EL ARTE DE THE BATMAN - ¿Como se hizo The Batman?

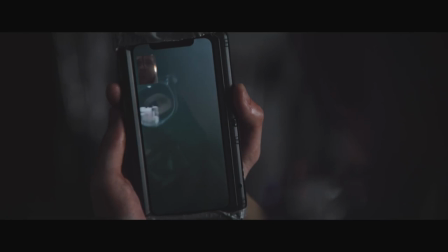[0:14]
En The Batman hubo muchas personas involucradas que son de suma importancia para llevarnos a la gran pantalla la experiencia cinematográfica que resultó ser.
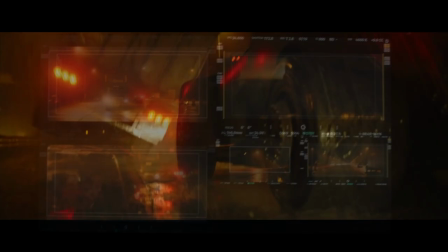[0:22]
Está el director, los directores de casting, el director de fotografía, los productores, actores y hasta compositores.
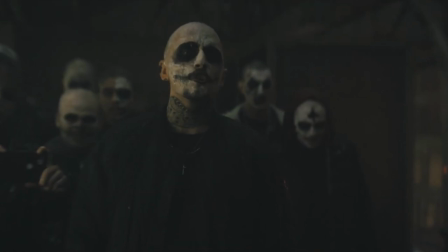[0:29]
Pero hay una posición que a veces es infravalorada y no le dan la importancia que merece.
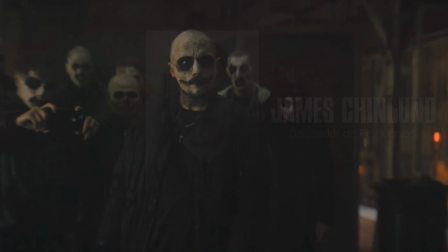[0:34]
Más que nada en películas que requieren de tanto sobre la creación y es el diseñador de producción.
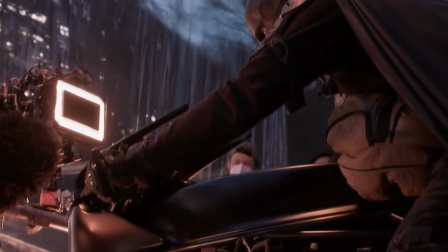[0:39]
James Gunn es el hombre que ocupa esa posición que vamos a remarcar en este video.
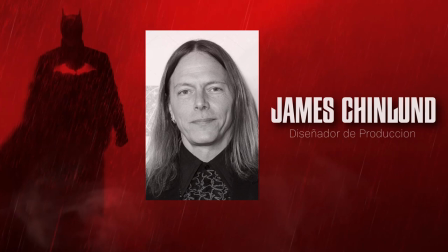[0:44]
Es el nombre que ayudó mucho a que lo visual de esta película del murciélago nos impactara, teniendo un porqué y explicaciones para hacer lo que hizo.
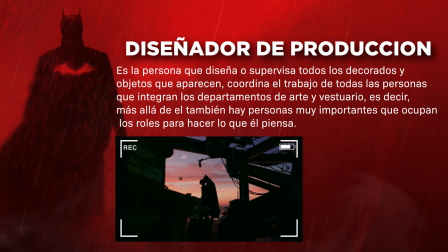[0:53]
Un diseñador de producción, en pocas palabras, es la persona que diseña o supervisa todos los decorados y objetos que aparecen. Coordina el trabajo de todas las personas que integran los departamentos de arte y vestuario. Es decir, que más allá de él, también hay personas muy importantes que ocupan los roles para hacer lo que él piensa. James Chinlund es quien materializó todo lo que vemos en The Batman. Batman como figura del miedo, que eso logra transmitirse, y también gótica, con ese ambiente oscuro, con ese ambiente abrumador que nos rodea, que constantemente lo percibimos. Por eso él combinó esta identidad que tanto se ve en The Batman y en la propia gótica, con Matt Reeves, la fotografía de Greg Fraser y el Batman de Robert Pattinson. Un conjunto de algo espectacular que nos abrumó visualmente. Así que vamos a ir de lo más externo a lo más interno. Ciudad gótica.
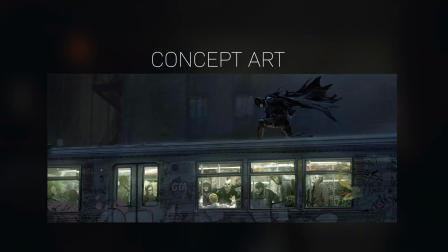[1:42]
Los diseños de James Chinlund junto con artistas conceptuales para diseñar la ciudad corrupta y oscura que vemos son fascinantes. En una entrevista, él pudo explayarse más al respecto, donde nos revela que Matt y Greg Fraser, director de fotografía,
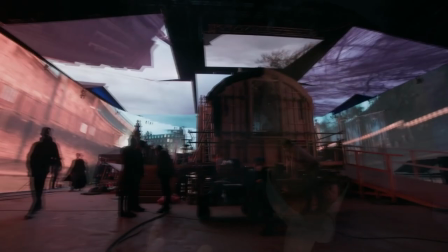[1:55]
estaban interesados en llevar al límite las herramientas de la cámara y ver qué tan oscuras podían llegar y aún así tener una película legible.
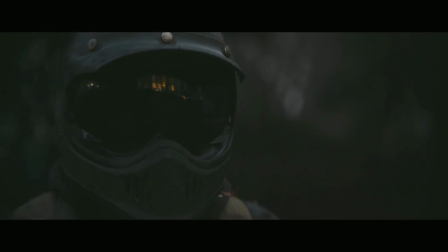[2:03]
Querían transmitir junto con la producción de esta gótica un ambiente hostil y frío para el espectador.
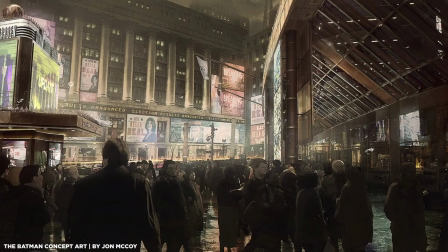[2:08]
Usó su máxima inspiración en lo que crearon Burton en su lado oscuro y Nolan de llevarlo a algo terrenal.
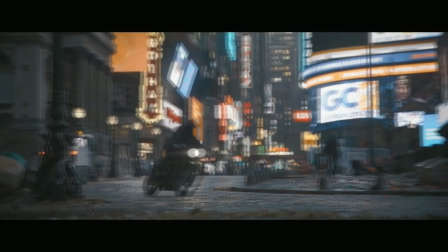[2:14]
Lo que quería era el poder crear una ciudad gótica que se sintiera real y arraigada, y como un lugar al que se podría visitar,
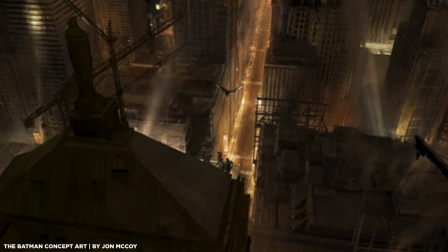[2:20]
pero que también cumpliera con todos los sentimientos y emociones que sacamos de la gótica de Burton, que él mismo la describe como un turbio y espeluznante mundo.
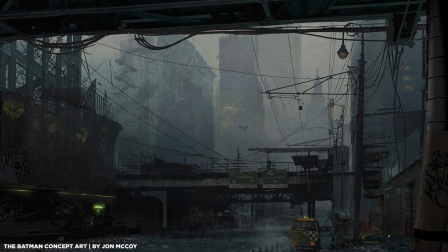[2:28]
Desde ya, la transmisión de un mundo sucio, que eso refleja lo más interno de Batman, se transmitió de manera perfecta.
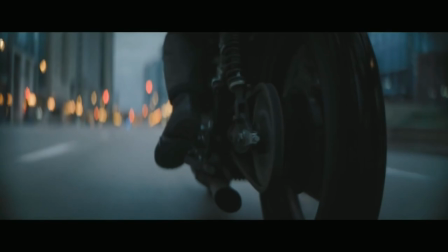[2:35]
Ellos, con todos estos diseños que vemos, nos dieron a entender cómo se sentiría ser parte de Gótica, sentir el humo,
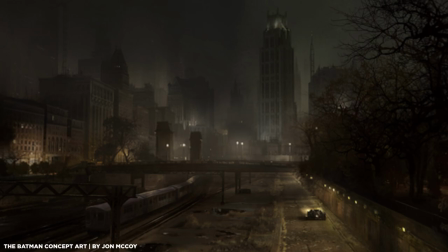[2:41]
la oscuridad, ese tránsito de autos, la corrupción, la suciedad, donde todo forma parte de la visión que tiene Bruce Wayne sobre el mundo.
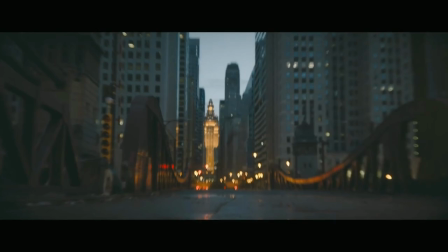[2:47]
Lo exterior define las ideas que construyen su Batman.
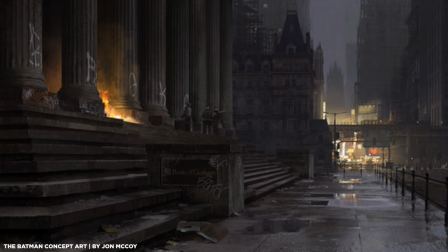[2:51]
Hicieron más hincapié cuando junto con Matt Reeves pensaron en los efectos de la corrupción y el crimen, y también un poco en el cambio climático.
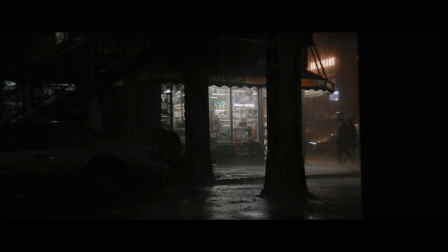[2:58]
En una entrevista afirmó que todo eso los ayudó a generar las reglas visuales, los llevó a nuestro propio espacio, un mundo contemporáneo que podrías creer que es parte de América. En momentos de la película donde más entra luz es, por ejemplo, cerca del Iceberg Lunch, también en las calles más internas de Gótica, donde vemos el bar donde finalmente atrapan el acertijo, y por último, la más importante, es en Eastland, donde se encuentra el hogar de Selina Kyle.
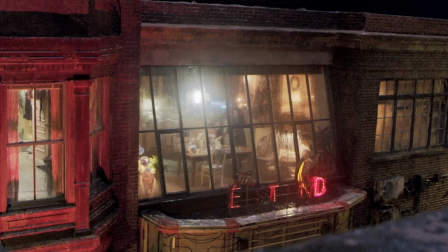[3:24]
James Chinlund confirmó en una entrevista que querían que entre más luz en estas escenas, tintes de neón y color de la luz en la calle,
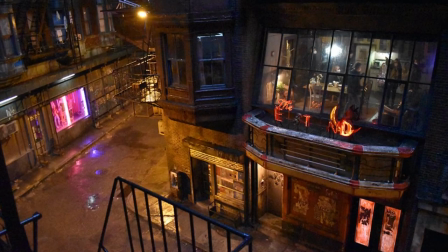[3:31]
y bueno, querían justamente representar algo, esa conexión emocional que tiene Bruce con Selina Kyle,
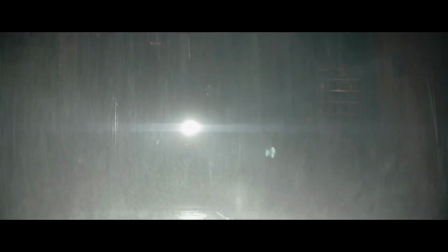[3:38]
que dentro de toda la gótica oscura y la poca fe que se tiene en la ciudad, ahí había un poco más de luz.
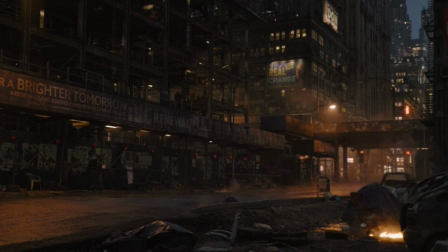[3:45]
Eso es algo que quiere representar algo. La suciedad de Gotham, su oscuridad que abruma, no fue algo al azar.
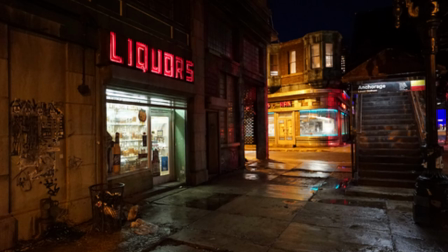[3:52]
James Chinlund afirmó que querían una Gotham como un lugar atrofiado o congelado en el tiempo, que la corrupción de la ciudad detuvo su progresión.
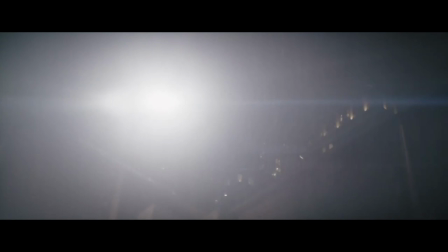[4:00]
En muchos sentidos y en detalles que quisieron transmitir se ven la tecnología, se ven la condición de la ciudad.
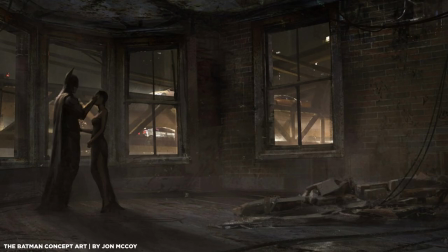[4:05]
Más que nada puntualizan los rascacielos sin terminar que salpican el horizonte ayudando a reflejar un lenguaje gótico.
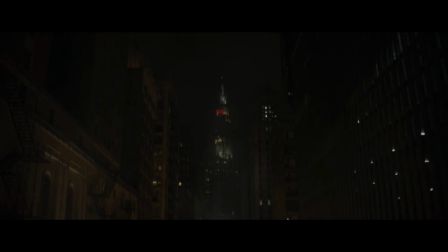[4:12]
Todo eso es entender lo que significa ciudad gótica, y cuando lo visual impacta en las emociones que sentimos como espectadores, es un aplauso a la creación del ambiente.
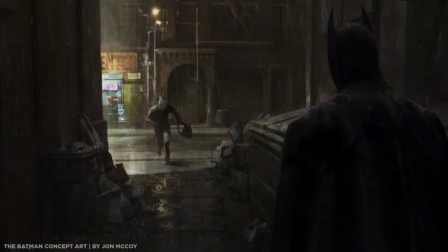[4:20]
Porque como siempre digo, Gotham es parte de Batman,
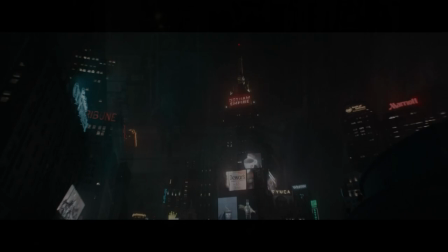[4:23]
es un personaje más que influye desde lo más superficial hasta algo tan interno como la filosofía de quienes la habitan.
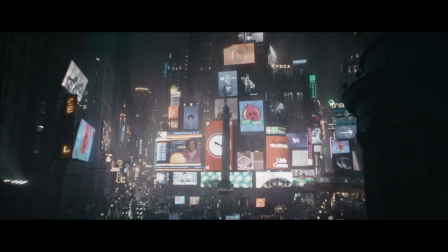[4:29]
El Gotham Square está basado en Liverpool y nos comenta en detalle que la secuencia inicial fue un desafío enorme. Matt Reeves quería su Times Square, pero quería nuestro propio Times Square y quería que fuera enorme, real y lleno de gente.
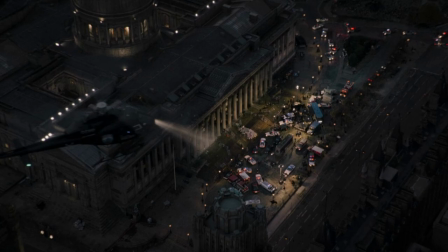[4:42]
Así que eso fue lo que lo llevó a Liverpool. No podían transmitir esa gran escala poblacional que distingue a Gotham en otro lugar.
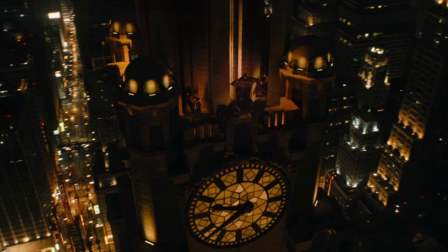[4:49]
Liverpool era grande y gótico, un lugar perfecto para exteriorizar la ciudad a material real.
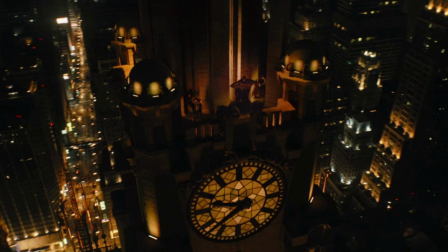[4:54]
Sus creaciones empezaron gracias a que, según él, Matt Reeves tenía una visión sorprendente y fresca de Bruce Wayne,
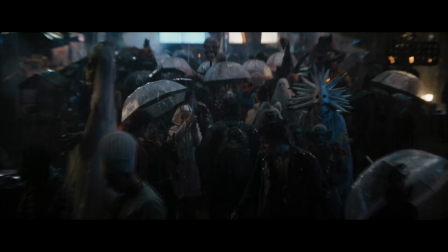[5:00]
su idea de que él había dado la espalda a Industrias Wayne y estaba solo como un lobo solitario.
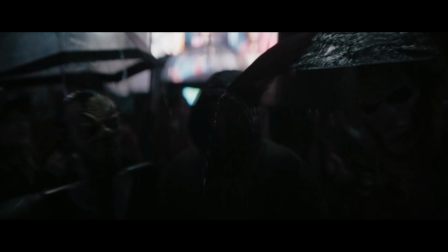[5:05]
Eso para James Chinlut fue una llave, una clave para desarrollar su visión, y a partir de ahí es donde comenzaron a trabajar en el Batmobile y comprender cómo un
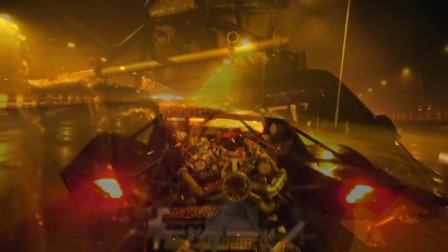[5:13]
tipo podría construir su auto sin el apoyo de su poder económico y de su industria.
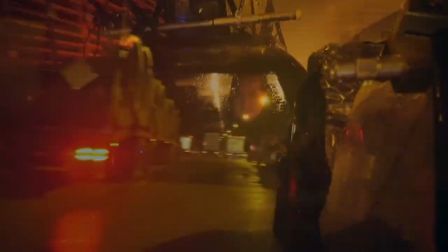[5:18]
Querían continuar desde ahí.
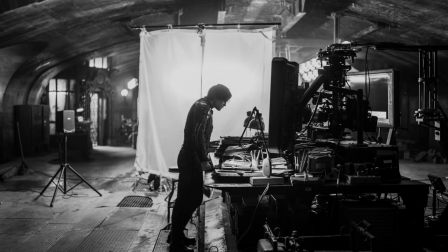[5:20]
Es increíble pensar que la idea nihilista y solitaria de este Bruce Wayne roto y fragmentado, antisocial, los permitió diseñar todo lo que sucedía a su alrededor.
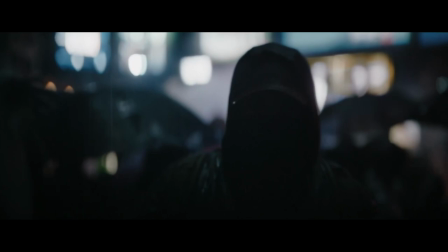[5:28]
Por eso también es Batman y Bruce Wayne el construir su mundo con su filosofía, ideología y demás,
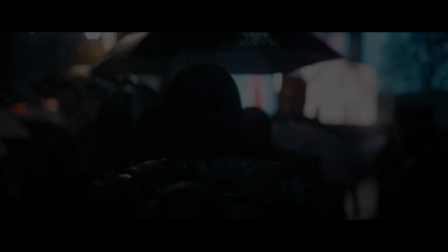[5:33]
es algo que ya habla de dónde está él, de cómo es él, cómo son las cosas por su comportamiento.
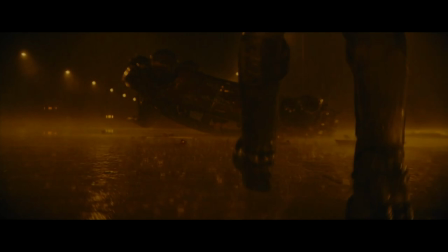[5:38]
Batman crea un mundo único, es parte de su esencia. Haciendo más énfasis en el Batmobile, él habla de que estaban luchando con la forma de colocar el motivo del murciélago en el automóvil sin ser demasiado abierto, y junto con quienes ingeniaron el Batmobile tuvieron la idea de extender las puntas de detrás,
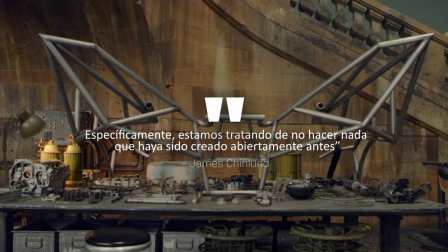[5:59]
donde fue el impulso de inspiración para empezar a crearlo. Específicamente estamos tratando de no hacer nada que haya sido creado abiertamente antes.
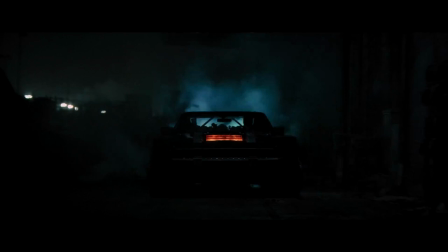[6:08]
Querían que fuera un automóvil que pudiera conducirse a través de Ciudad Gótica sin llamar mucho la atención,
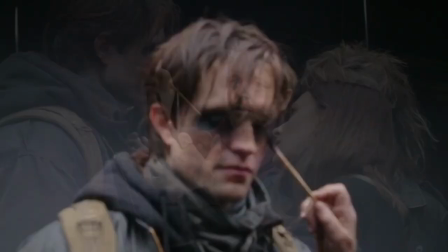[6:13]
que esto se relaciona con el aspecto que toma Bruce Wayne cuando camina por las calles, que no quieren que se note su presencia,
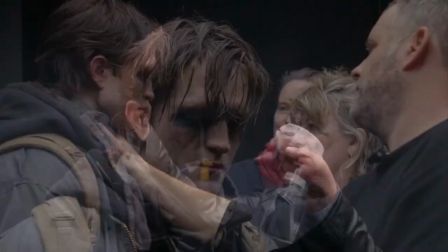[6:18]
el aspecto que ellos llamaron como el vagabundo, inspirado en el cómic de Frank Miller, Batman año 1.
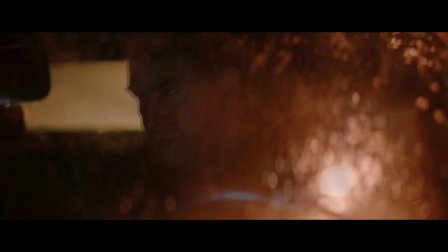[6:24]
Agregó que cuando pensaron en el Batmobile, una de las cosas de las cuales estaba más orgulloso es que no solo diseñaron un automóvil,
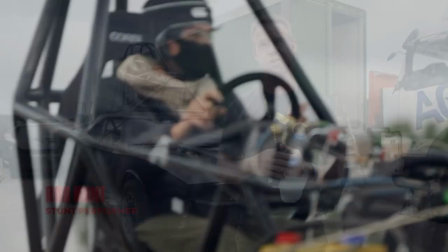[6:30]
sino que construyeron algo que realmente hizo todos esos saltos, agotamientos, giros y todo lo que vemos en la película.
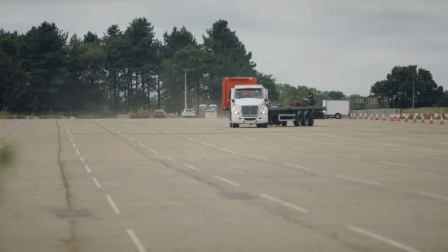[6:36]
Hubo muy poca mejora de CGI o cualquier cosa de ese tipo, principalmente el CGI se usaba por seguridad o cosas así.
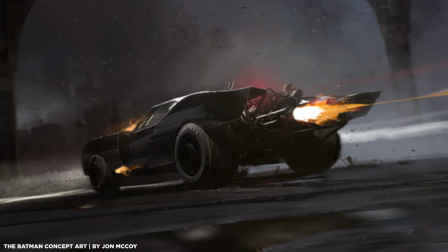[6:43]
Tiene esa forma y fue creado así por James Chinlut y obviamente otras personas que supervisaron la creación del Batimóvil,
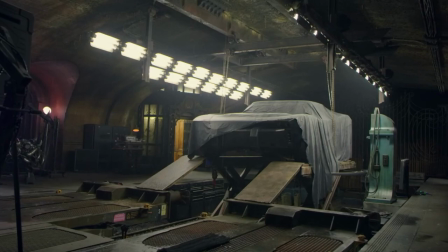[6:49]
donde dijo que no querían que desde el punto de inicio sea un tanque o una máquina futurista, un superauto, sino simplemente un auto, ya que Bruce se encontraba en ese momento del viaje, en esa transición de ser Batman, donde simplemente desarmaba autos y reutilizaba esas piezas para armar su propio Batimóvil.
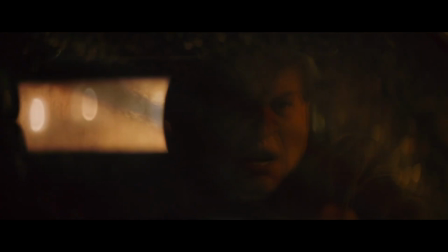[7:10]
Era más la idea de hacer algo como Frankenstein de las cosas que tenía Bruce, reforzando más la idea de que Bruce hace todo él solo.
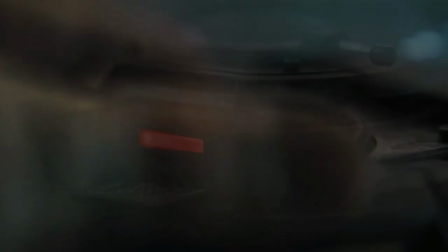[7:17]
Batman construye sus herramientas sin la utilización de Industrias Wayne, algo que refleja en cierta manera el rechazo que él tiene a su vida como Bruce Wayne,
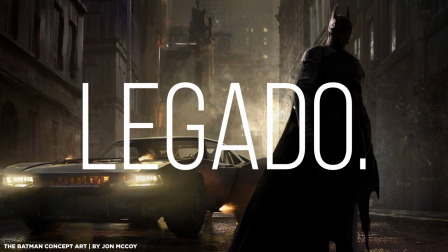[7:24]
y enfocarse en su misión, en lo que él cree que es el verdadero legado para honrar a sus padres.
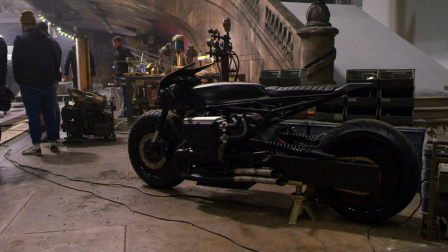[7:29]
La idea era que él está siendo guiado por sus necesidades, no por elecciones de diseño.
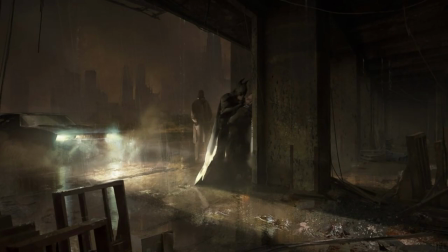[7:34]
Sobre este aspecto, él comentó que quería que cuando viéramos el Batmobile, reaccionáramos como: oh, ya veo cómo lo hicieron, podría construir eso.
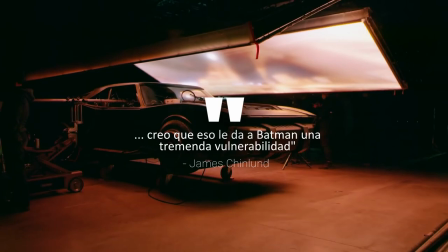[7:43]
No es como una pieza de plástico mecanizado, es una cosa real que alguien realmente hizo con sus propias manos.
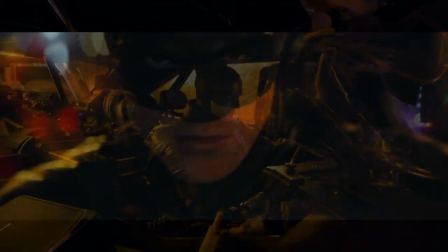[7:48]
Creo que eso le da a Batman una tremenda vulnerabilidad, afirma James Chinlut.
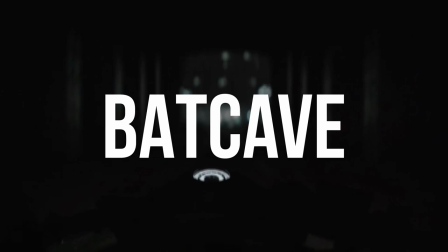[7:54]
Después del Batmobile, uno de los diseños más importantes en la cultura de Batman es la Batcave.
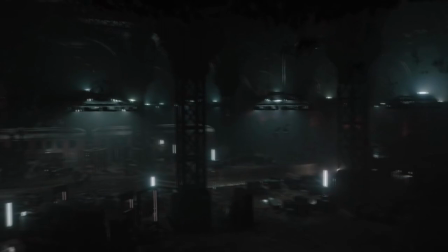[7:59]
Chinlut, con la base del comportamiento de Bruce Wayne, dijo lo siguiente: nos encantó la idea de que en la Baticueva,
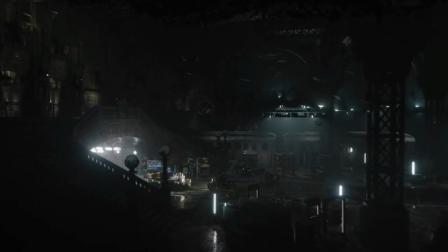[8:05]
él, al ser un fanático de los engranajes, estaba muy familiarizado con la creación de todas estas cosas.
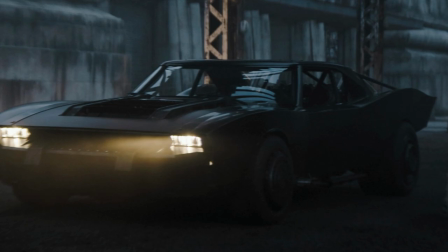[8:10]
Tiene esa forma para transmitirle al espectador que él construyó desde cero, pieza por pieza, usando lo que necesitaba para hacer el trabajo.